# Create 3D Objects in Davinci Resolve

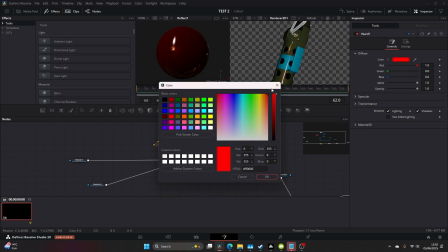You know, the whole idea of this is to reflect the flames we're going to add in a second, so it has to have that reddish sort of look.
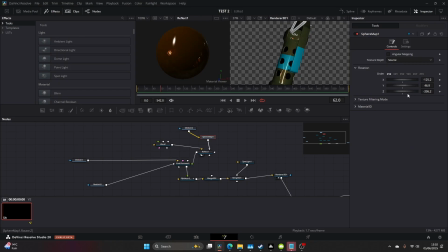I then came back one more time to the sphere map and really just fine-tuned my selection. I wanted the flames to, or the streaks to look like they're just sort of wrapping around that edge. I then came and added our flames in between the background and the merge too.
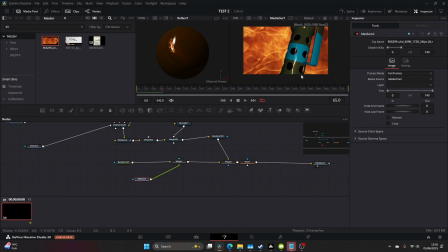And now everything's starting to come together. Then added a glow after the merge too. I just fiddled about with the settings until I got something I liked. So have a mess around with that. It's quite fiddly. Just trying to adjust and get something that looks like it's wrapping around the grenade.
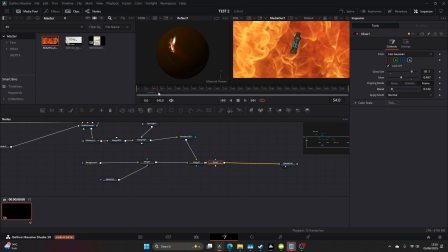Obviously you can go quite intense, but just bring the blend down. All you want is something subtle.
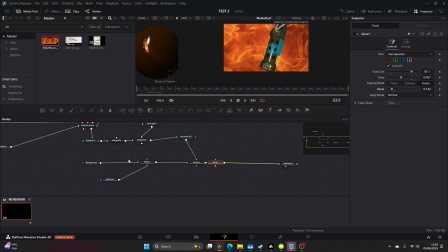And this is what I ended up with.
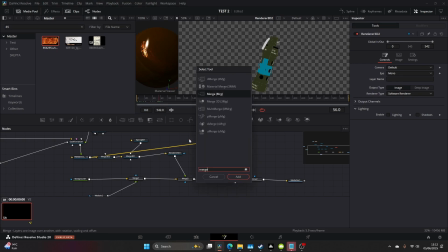Then make a render of 3D and attach the FBX mesh 3D to the other renderer, and we're going to add a merge. And I really wanted to work on that light wrap and get something that looked a little bit more realistic in terms of the flames actually wrapping around,
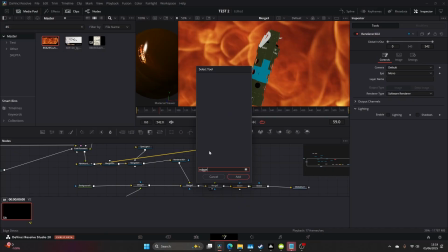because it's coming from behind. So now you want to add an edge detect. And then a road dilate.
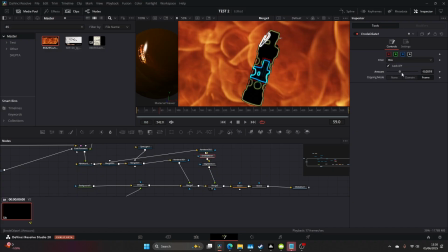And just copy the values I've got here. Make sure the road dilate is before the edge detect. And you can see this is where we're going to emulate our sort of our light wrap.
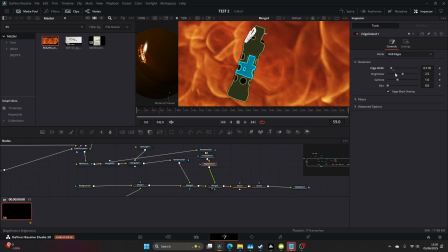Come to the merge and make sure it's set to screen. And then after that, I'm going to add a color corrector, make it orange.
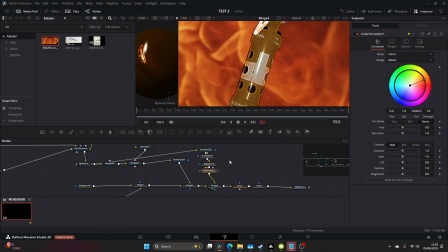I'm just messing about with the colors here to see if it actually worked, and it had. So make that orange, and then we're going to add a blur, and this should sort of blend everything together. And as you can see, the light now wraps around the grenade.
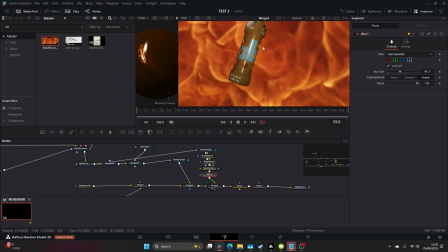Kind of acts as like a soft glow as well. I then came back one more time and adjusted the edge detection. This is a lot of freestyle work. When I do these, I often have sort of no end point in mind.
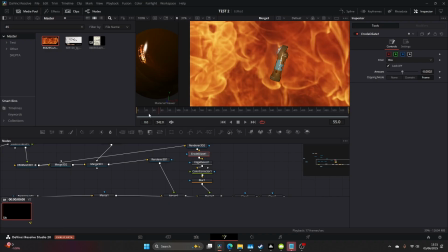I just sort of freestyle and see what works and what doesn't.
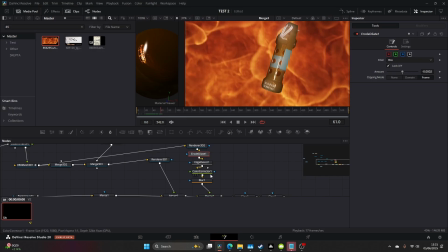So it's a lot of fiddling about, but as you can see, we're starting to get a nice sort of clip here. I come back into the blur, bring that down. And you can see we get the edges a bit more visible here. I didn't want it to be too bright, because then it looks a bit more like a glow. I just wanted to look like it'd been wrapped. So I come to the merge and brought that down really subtle.
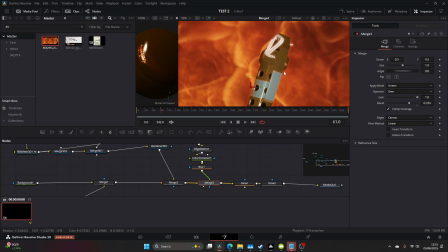And as you can see the difference here, we're kind of getting that light wrap effect that we've been looking for.
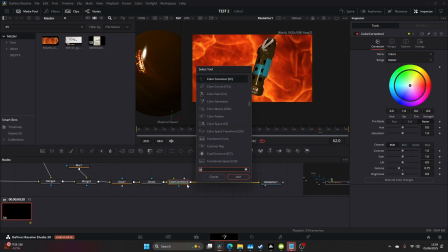You can then add a color corrector and just tweak the colors. But we want to add some blur. I messed around with a depth blur and didn't really get something that looked nice, so I added a tilt shift blur instead,
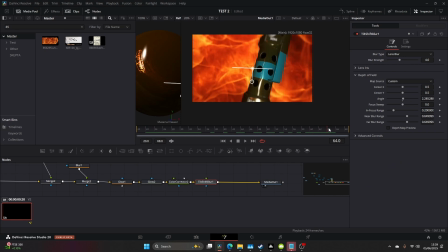and this kind of gave it that bokeh effect as it moved towards the camera.
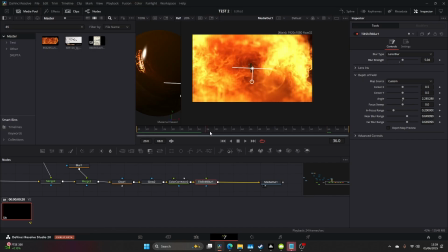And I upped the blur strength, and you can get really nice effect without having to worry too much about the depth.
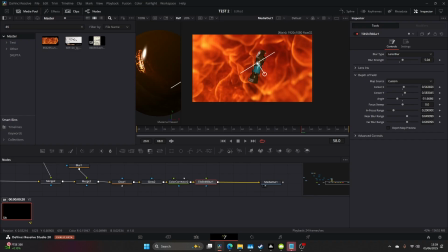So I moved that about and just saw what works. I then moved back to the edit page and added an adjustment clip,
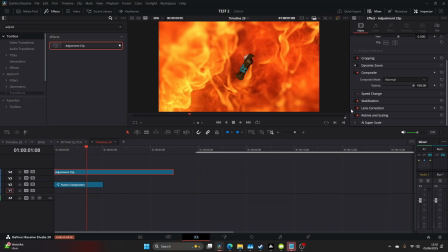as I wanted those sort of the black bars that you get on top of something a little bit more cinematic, the aspect ratio change. So a quick way to do this is just add an adjustment clip and do 100 on the top and 100 on the bottom.
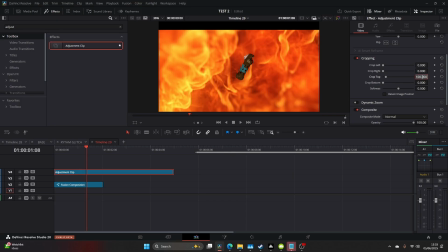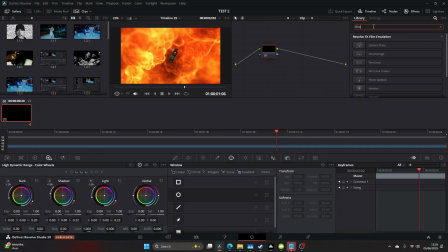I then moved over to the color page and added some film grain. Mess around with the film grain. There's so many different settings, as you've probably seen on my previous tutorials.